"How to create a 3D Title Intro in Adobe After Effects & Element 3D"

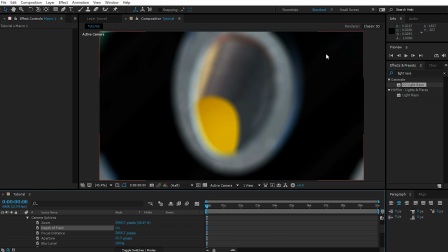33:07 Obviously now we still have to set up the focus distance to make sure that the right elements we want are in focus for this shot. Do notice, however, that enabling depth of field will make the rendering pretty slow, even on my machine, so it is something that you really want to leave towards the end of your setup.
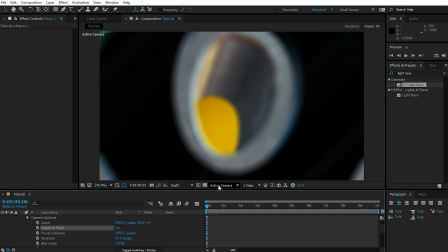33:23 To make it easier getting the focus distance set up correctly, let's change the active camera over to top view.
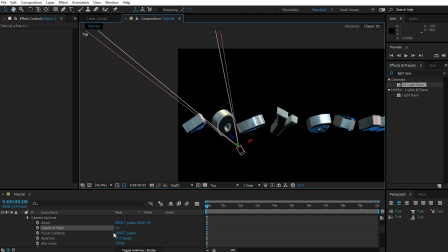33:30 Move over here, and if you now move the focus distance in, I think this is pretty far out, you can see this is the plane of focus, and you want it to be over the character or over the letter that you want to be in focus.
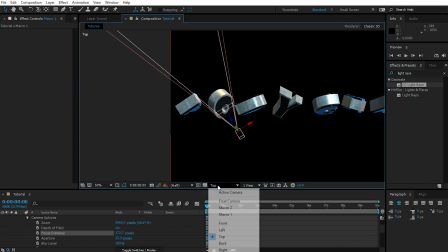33:44 And I want it to be right on the opening of the O. And now if you switch back to the active camera, that doesn't actually look too bad.
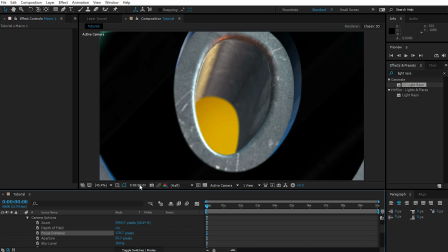33:51 Maybe I'll increase the focus distance just a little bit more. Cool, so it's just the opening of the O that is in focus. Let's play this back. Cool, this looks nice and dramatic.
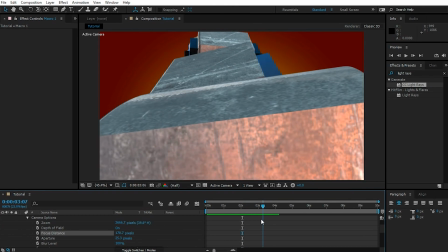34:04 Obviously the second shot does not use shallow depth of field right now. So let's move on to the second macro camera.
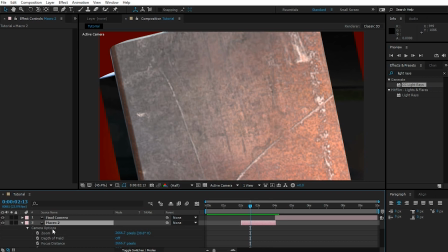34:11 Press AA to reveal the camera options. Let's enable depth of field. Again, everything's super blurry, so let's go to the top. And yes, we're way off.
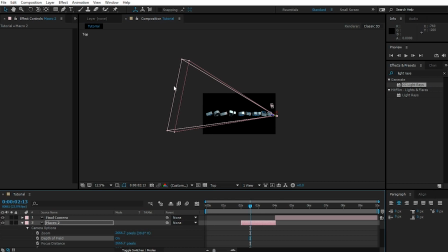34:20 I think the focus plane is back here. So let's bring that in.
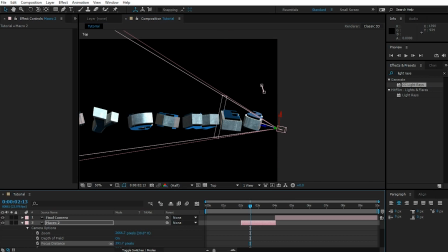34:24 Let me zoom in a little bit. I really want to position this focal plane right on the edge of the S. So about there.
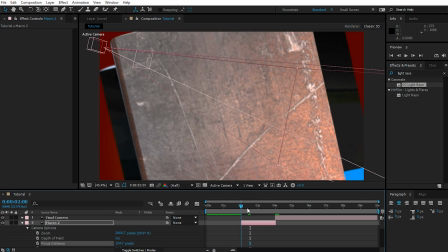34:31 Let's change back to the active camera. Still not quite spot on, so let's just tweak the focal distance just a little bit more.
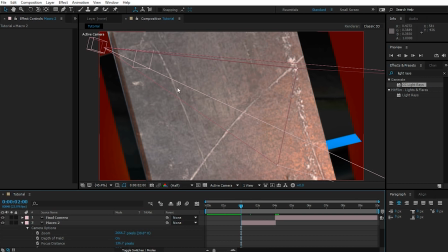34:38 Cool, I think that looks about right.
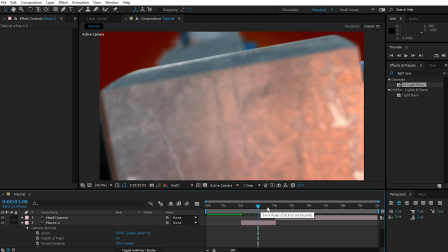34:41 Also, because this camera kind of moves up and over the title, I do want to animate the focus distance just so I can control what exactly is in focus during this shot.
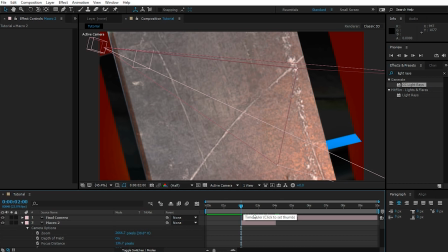34:50 So let's go back to 2 seconds, the beginning of the shot. Enable keyframing for the focus distance.
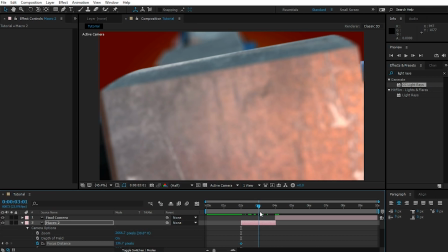34:55 Let's move forward a little bit. I'm actually really liking this particular shot.
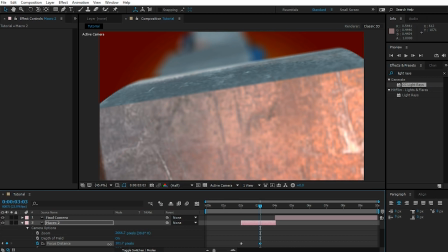35:01 Let's just make sure that our focus here is spot on. I think this sequence is going to look really, really cool.
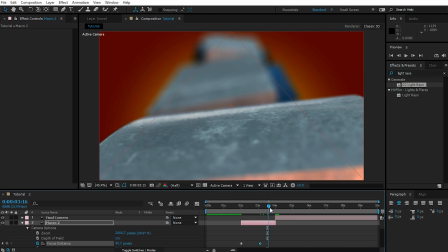35:07 Let's move forward a little bit more. The other camera property that we can also animate is the aperture.
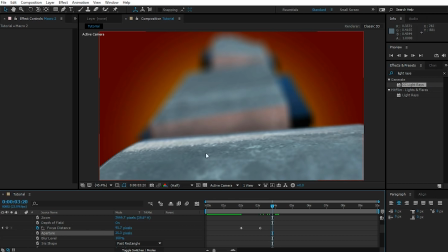35:13 The aperture controls how deep the field in front of the camera is that is in focus. Right now the aperture is quite large, which gives us a really nice shallow depth of field.
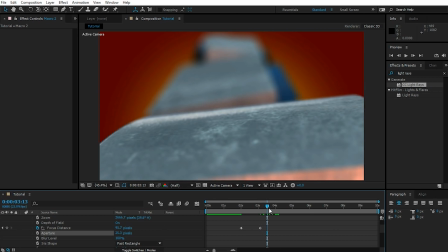35:22 So let's go back a little bit to maybe about here. I think this looks really, really good, still with the shallow depth of field. And enable the keyframe on the aperture property. Let's move forward to the end of the shot, just shy of 4 seconds, and let's bring down the aperture.
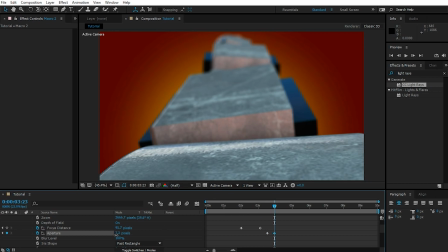35:37 As you can see, suddenly a lot more elements are in focus. So this will give us a really nice transition from a super shallow depth of field to just being able to see a little bit more of what the title might look like. And as before, let's select all of the keyframes. Hit F9 just so we get a little bit of a smoother animation. I think for the final shot I don't actually want any shallow depth of field.
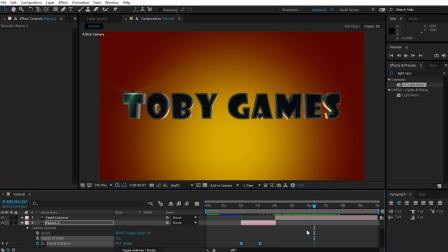35:57 I think this actually looks good the way it is. So let's collapse all of our layers. Go back to the very beginning and let's play this back.
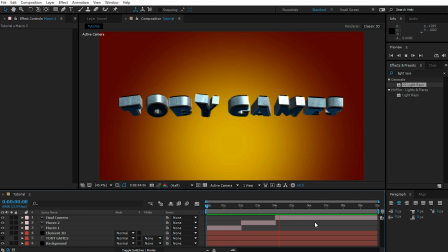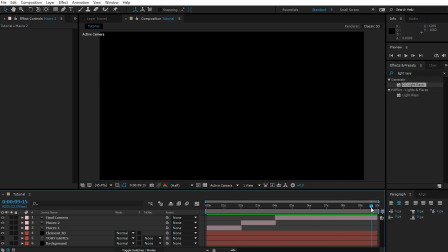36:13 Cool. I think this is actually coming along really, really nicely.
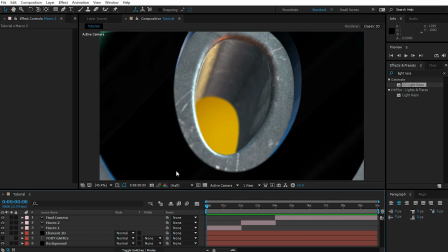36:17 Finally, the very last thing I want to do is I want to create a little bit of a fade in at the beginning of the title and
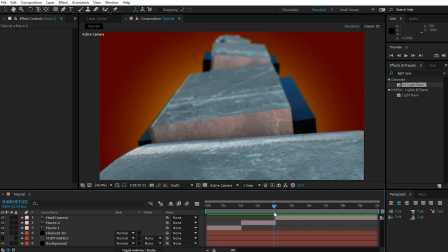36:22 then quick fades between the different camera shots just to add a little bit more drama into the scene.
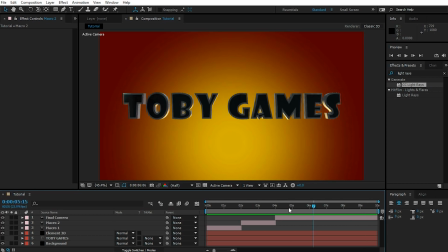36:28 Fortunately, that is going to be super simple. So let's go to the beginning of the composition and let's create a new solid.
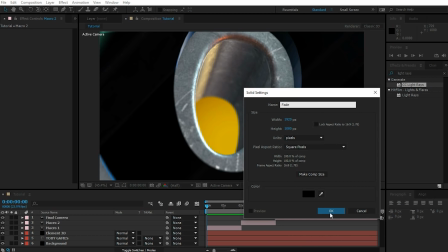36:34 Obviously make sure this one is black. Let's call this one fade. Hit OK. Make sure that the fade layer is at the very top in your timeline window.
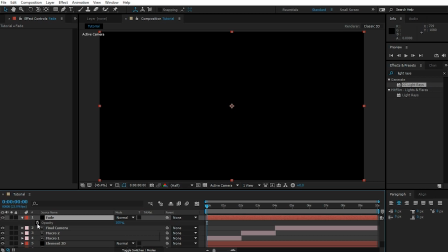36:42 Hit T to reveal the opacity property and let's set a keyframe at 100%. Then move forward maybe 12 frames and let's lower the opacity to 0 so we've got a really nice fade in at the beginning.
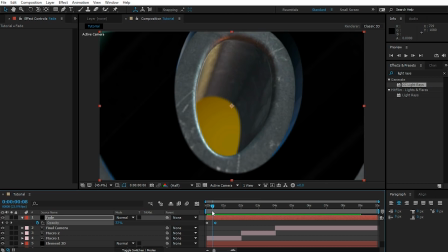36:55 So it starts off really nice and dramatic.
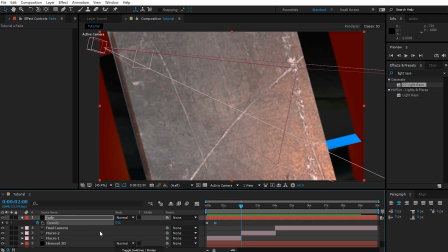36:57 Then at about 2 seconds just on this transition, I do want it to be up at 100% and I am going to go back 8 frames,
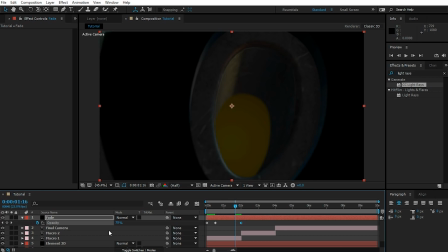37:05 1, 2, 3, 4, 5, 6, 7, 8 and reduce the opacity back to 0. And the other side as well. 1, 2, 3, 4, 5, 6, 7, 8 forward. Set it to 0.